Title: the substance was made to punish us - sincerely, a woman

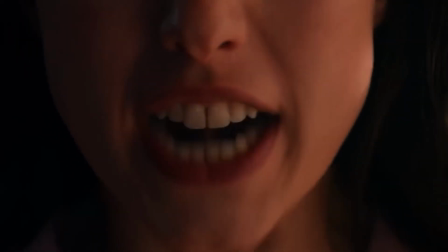491s
Coralie Fargeat believes that the only way to communicate this cruel experience that so many women feel is visually, physically, and literally.
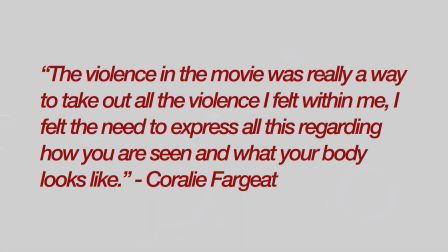498s
She explains, "The violence in the movie is really a way to take out all the violence I felt within me.
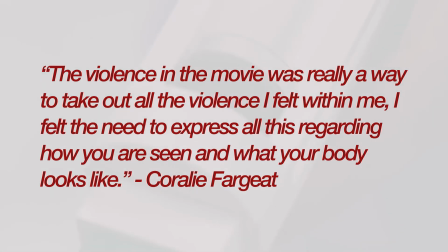503s
I felt the need to express all this regarding how you are seen and what your body looks like."
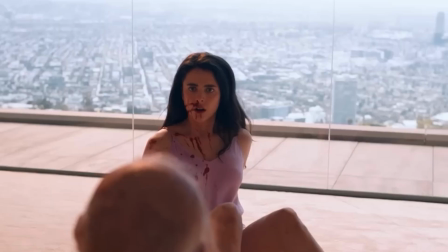508s
And to touch on the topic of the incredibly violent and long sequence of Sue murdering Elisabeth,
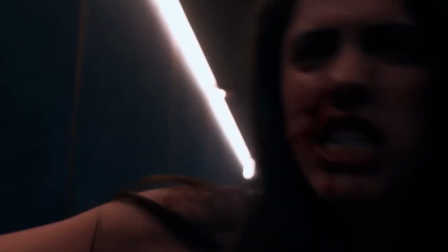512s
she chooses to reject herself for the last time, choosing to reject her oneness, her ugly parts, and her flaws.
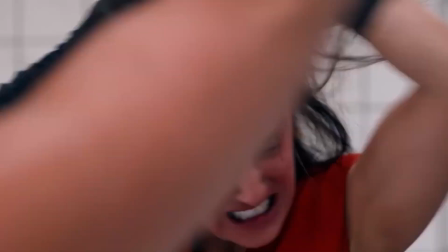519s
Her character's weakness is what ultimately ends her. Although there's no literal antagonist, she herself becomes a victim of her own flaws. Most notably, and I've hardly seen anyone highlight what Fargeat continues with, this quote,
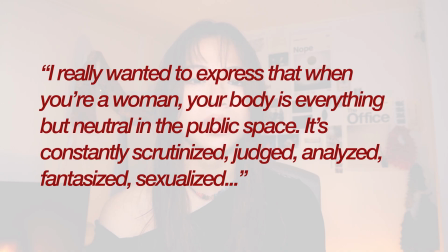531s
"I really wanted to express that when you're a woman, your body is everything but neutral in the public space. It's constantly scrutinized, judged, analyzed, fantasized, sexualized. Then you can't ignore it.
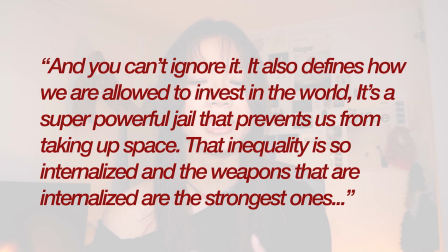542s
It also defines how we are allowed to invest in the world. It's a super powerful jail that prevents us from taking up space. That inequality is so internalized, and the weapons that are internalized are the strongest ones.
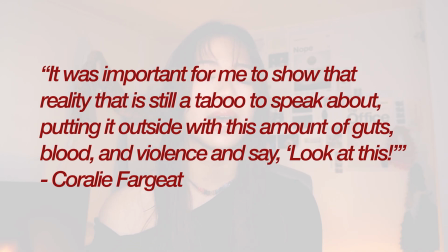552s
It was important for me to show that reality that is still a taboo to speak about, putting it outside with this amount of guts, blood, and violence and say, look at this."
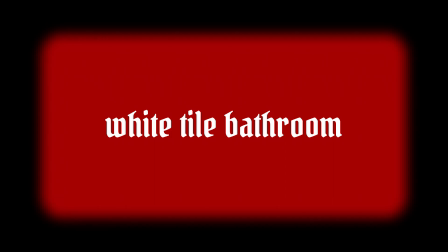562s
I found the white tile bathroom and the end scene, which I'll say more about in a second, to be the most visually relevant manifestations of Fargeat's intentions.
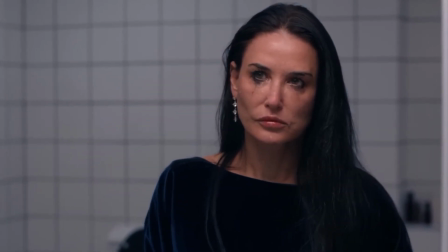570s
The white tile bathroom is universally popular in the real world, including mine, and timeless, making this familiar for audiences everywhere.
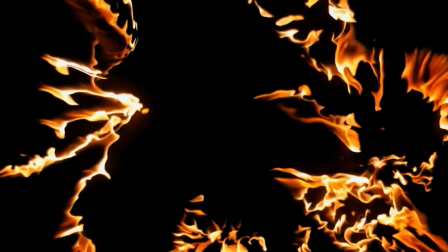578s
Both medical and relatable in its most vulnerable and harsh light, Elisabeth and Sue get to see themselves be reborn over and over again in that bathroom.
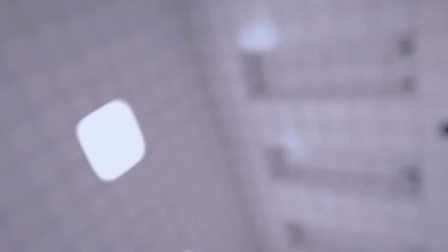586s
It serves as a sterile backdrop to sexualize and criticize Elisabeth and Sue in an exaggerated,
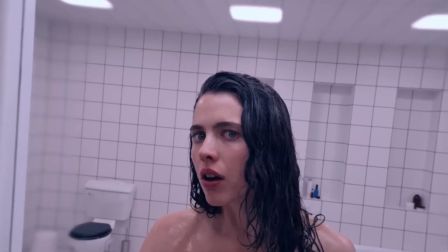591s
glaring contrast. much like the exaggerated glaring insecurity that is imparted to them when they look in the mirror.
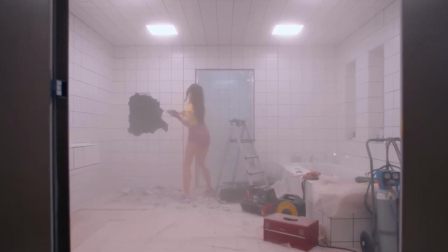596s
It goes to show without saying that when Sue builds a dark back room in the bathroom, she literally locks her true self, Elisabeth, away.
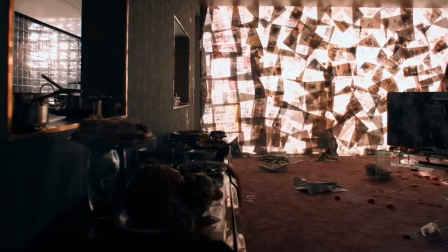604s
It's a rejection of the real world in its dark surrealism, but we are able to empathize, in many ways, the vulnerabilities and insecurities we have in secret. I also saw this as a nod to plastic surgery, as many go under the knife to be reborn as a new person, but just enough that they won't be found out as obviously undergone plastic surgery. And with many high-visibility celebrities, it's like a secret.
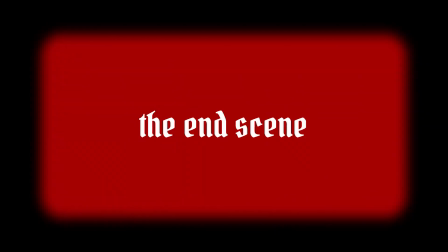624s
And finally, in its most violent and uncomfortable, monster Elisa Sue on stage.
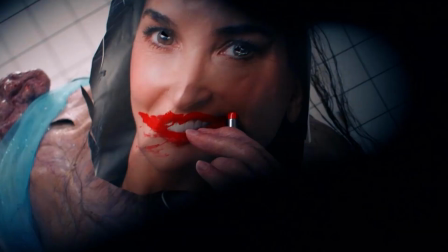629s
Only when she is devoid of her own body, a quarter of herself, and is technically dead, is she ready to leave her home as herself.
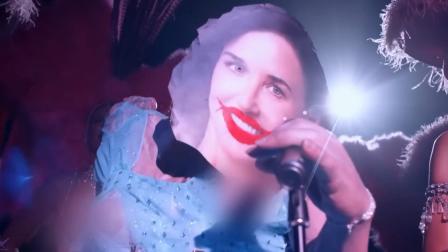636s
Pacing the face of Elisabeth to unrealistically make her way onto the stage, monster Elisa Sue embodies what I believe to be Fargeat's visual representation of the only way and
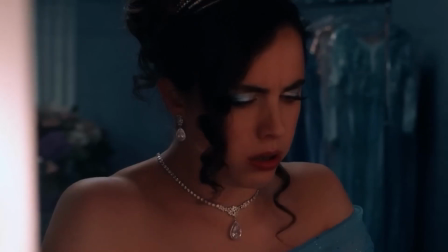644s
body you could be in society that would be truly your own in all its flaws that you feel.
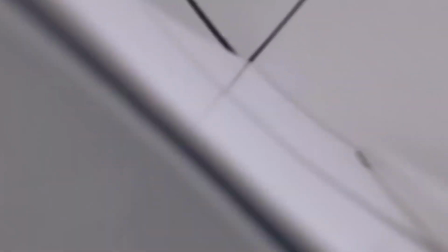649s
A body so unrecognizable and horrifying will society be unable to take more from you, sexualize or criticize you.
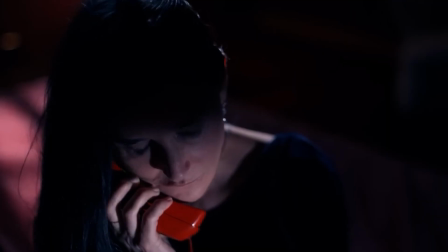656s
Of course, society rejects and attacks Elisabeth as she holds her own, finally comfortable being seen.
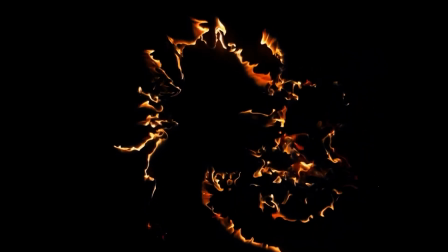662s
And in this gory Carrie King Kong sequence, do we feel seen?
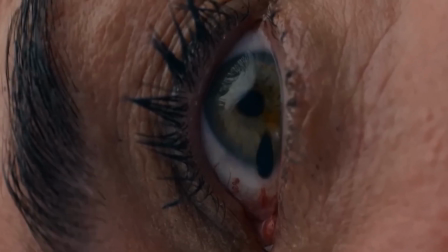666s
Visually representing that, despite our never-enoughness to ourselves, the never-enoughness will be irrelevant and fruitless anyway in the eyes of society.
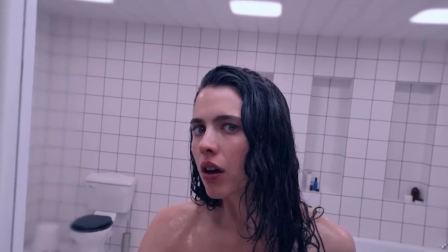674s
This long, drawn-out, violent sequence that, albeit could have used a trigger warning, made us sit with the discomfort of its truth.
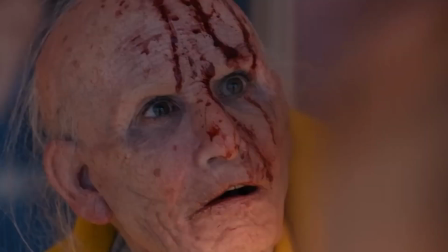682s
Empathizing with Elisabeth or monster Elisa Sue isn't the goal of the sequence. In fact, I haven't felt so nauseous in a film I almost decided to leave.
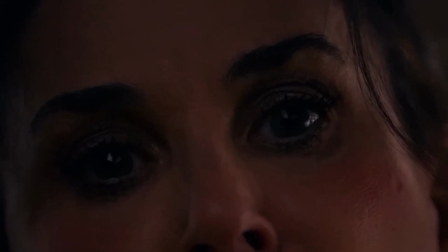689s
This, however, made me draw a connection from this scene to the one that may have seemed harmless entirely, undetectable.
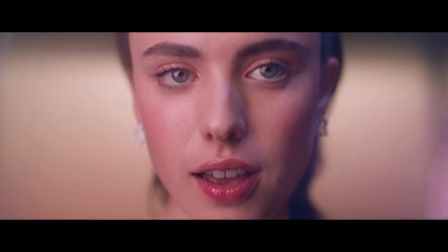695s
This bloody monster sequence felt just as nauseating as the glorifying workout sequence we watched when Sue performs her show for the first time,
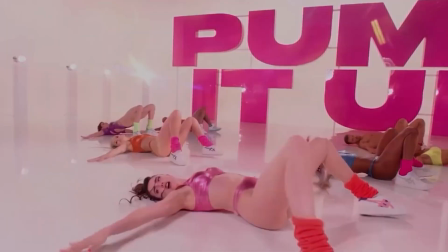703s
with exaggerated, awkwardly gross, over-sexual close-ups of Coralie's body and the cast and crew.
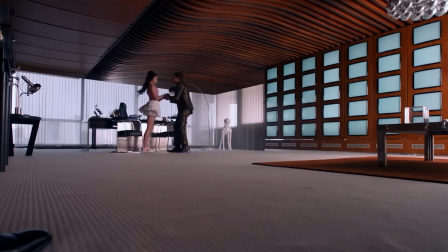708s
Other than it quite accurately depicting what it feels like to be a woman that has to swallow this young and sexy propaganda every day,
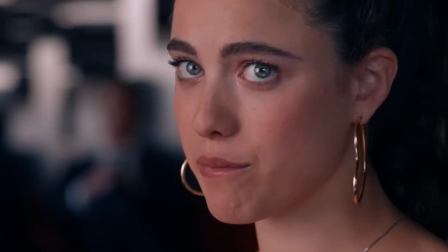715s
it violently tells us that we as a society have failed every single Sue and every single Elisabeth in our lives.
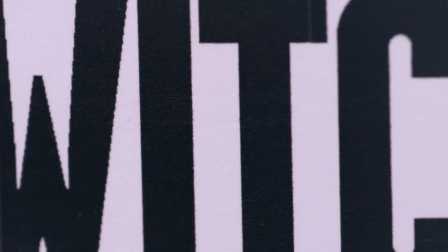721s
In a way, I felt that the film took its opportunity to punish us gruesomely and cruelly because we participate in this war,
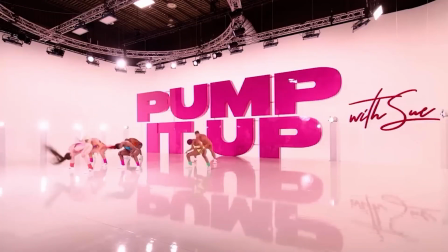729s
both continuously in our lives and during the aforementioned workout sequence, to name a few,
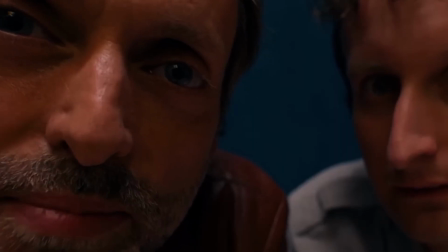734s
because we were criticizing and sexualizing and watching closely.